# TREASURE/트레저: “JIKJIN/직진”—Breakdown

Hi, my name is KD, or K, and I'm a music producer, artist, graphic designer, video editor, motion designer, and more. And today we're going to be checking out JIKJIN by Treasure. So let's watch.
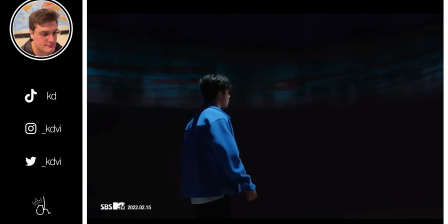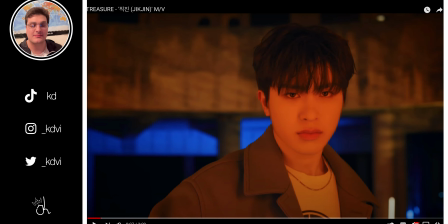Okay, firstly, immediately the video is getting off to a great start. I really like the fact that the music producers put what's known as a pad or an ambient tension riser in the back leading in. As soon as the video begins, you can already sense some intrigue as the video progresses, and I really like how the producers made that choice.
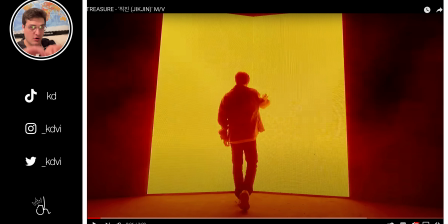It's the perfect intro, providing us with some tension as the main dancer opens that door and starts to lead into the choreography later. I also really love how the producer included their vocal tag in there, Treasure. It's really good. I really like that production.
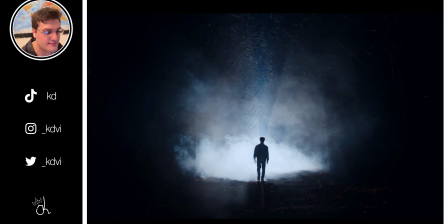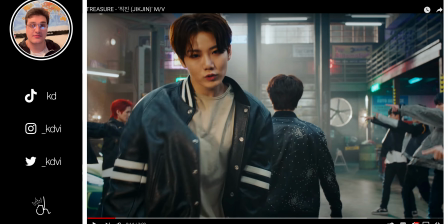Also, another quick pause, I really like how their vocals are sitting in the entire production. They have some really nice high range, mid range, and essentially when you're producing the entire vocals for the production, you tend to have to cut out the bottom range, which are a certain set of frequencies that tend to interfere with the mix, and you keep the mid range and the high range. And the high range is essentially for vocal clarity, or air as it's called.
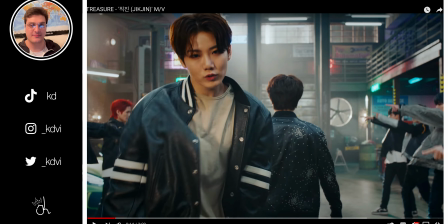And I really like their actual singing in this. It's perfectly spot on pitch and it's very melodic, like, ooh. It's really nice. It just adds to the production.
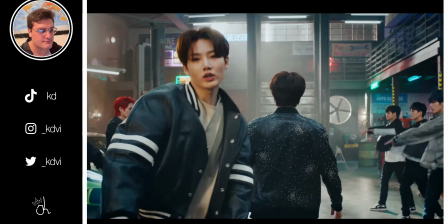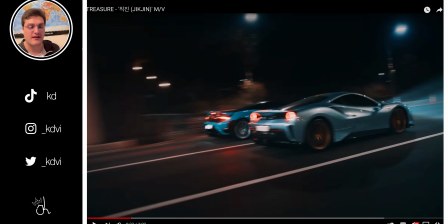The choreography like this, that's really nice. I really like the visual effects that are on the dashboard of the hypercar. It's really interesting because it looks like it's chromatic aberration, which is just a spreading of the RGB values in the color of the video. And that's an effect you can set in Premiere Pro or certain other non-linear editing softwares.
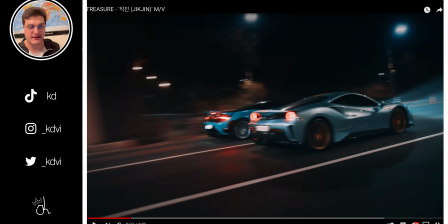And non-linear editing just means an editing software like Premiere Pro or Final Cut or whichever one you choose.
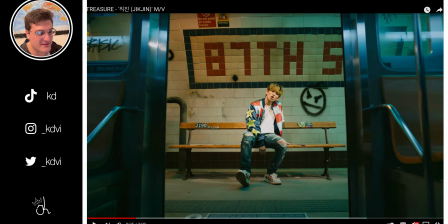Those hypercars, I can tell that those are probably, they look like McLarens or and there's definitely Lamborghinis in them. That's quite interesting. It really adds to the production. Conceptually and abstractly, it adds to the visual element of the song having a pretty fast pace. So the fact that they're hypercars is quite interesting, as we're in the intro here.
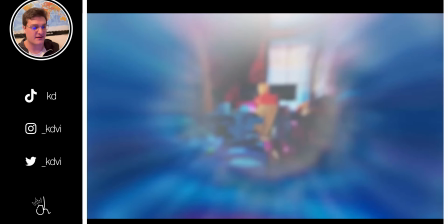There's also some really nice visual elements. They're on the subway and then they're in a car garage, it looks like, now they're in the room.
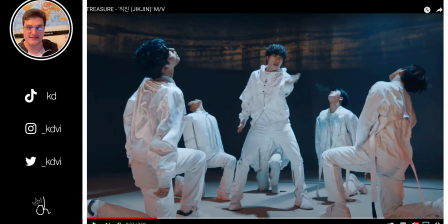Every certain note in the measure, you can tell that there are snares as an instrument filling in the background and creating some more tension, adding some rhythm. It's really interesting, the entire production so far. I'm really liking this, and I genuinely always love hip hop and trap and EDM songs, and I really like to break down the production.
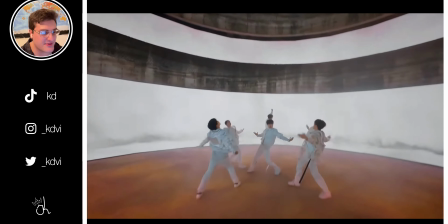Oh, this part is beautiful. I love this.
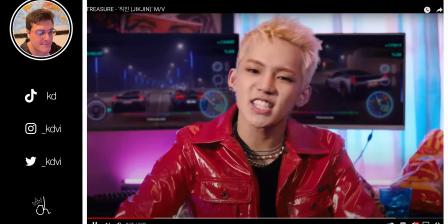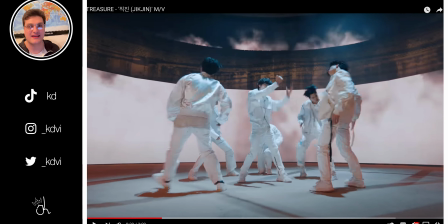Oh, the choreography, this is popping locking animation style. I love this. This is my favorite style of dance. Popping locking or animation style dance is my absolute favorite style of dance. So to have this in an EDM video, which is also hip hop and trap, which are also my favorite genres of music, is wonderful.
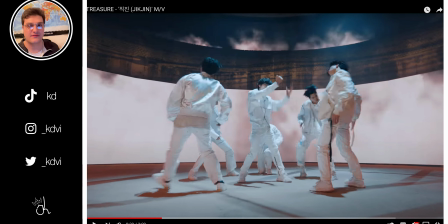It just adds to the entire production and the intensity of the production. And visually, audibly, and choreographically, it ties everything in really well.
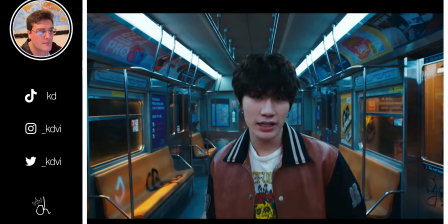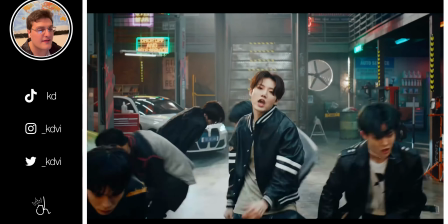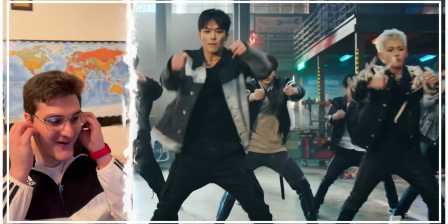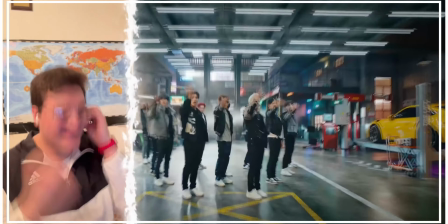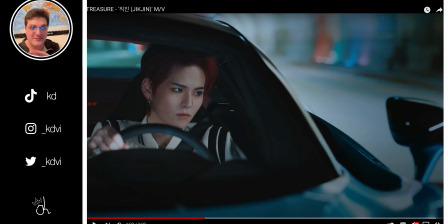That's crazy. Okay, there's some unbelievable panning right there. So in the production, there's panning going on left and right, which means that it's transitioning between the left stereo channel and the right stereo channel as you have headphones on. And you can hear this is hard panned left and hard panned right. That's exactly what it's sounding like in the stereo mix, because this is stereo.
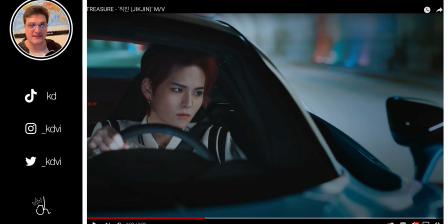I love putting that in my own tracks as a producer and adding these production elements that are unique, rhythmic, and melodic and just add to the production. And these are my favorite types of songs. You can also actually hear the horns going off in the background and the panning, and there's tension and gaps of silence in between those vocal chops.
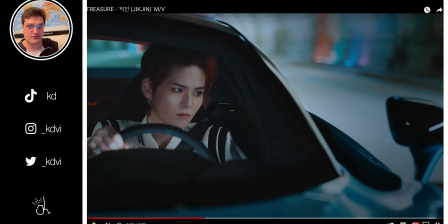Vocal chops are essentially when you can actually hear their vocals stuttering, or there's gaps in between there.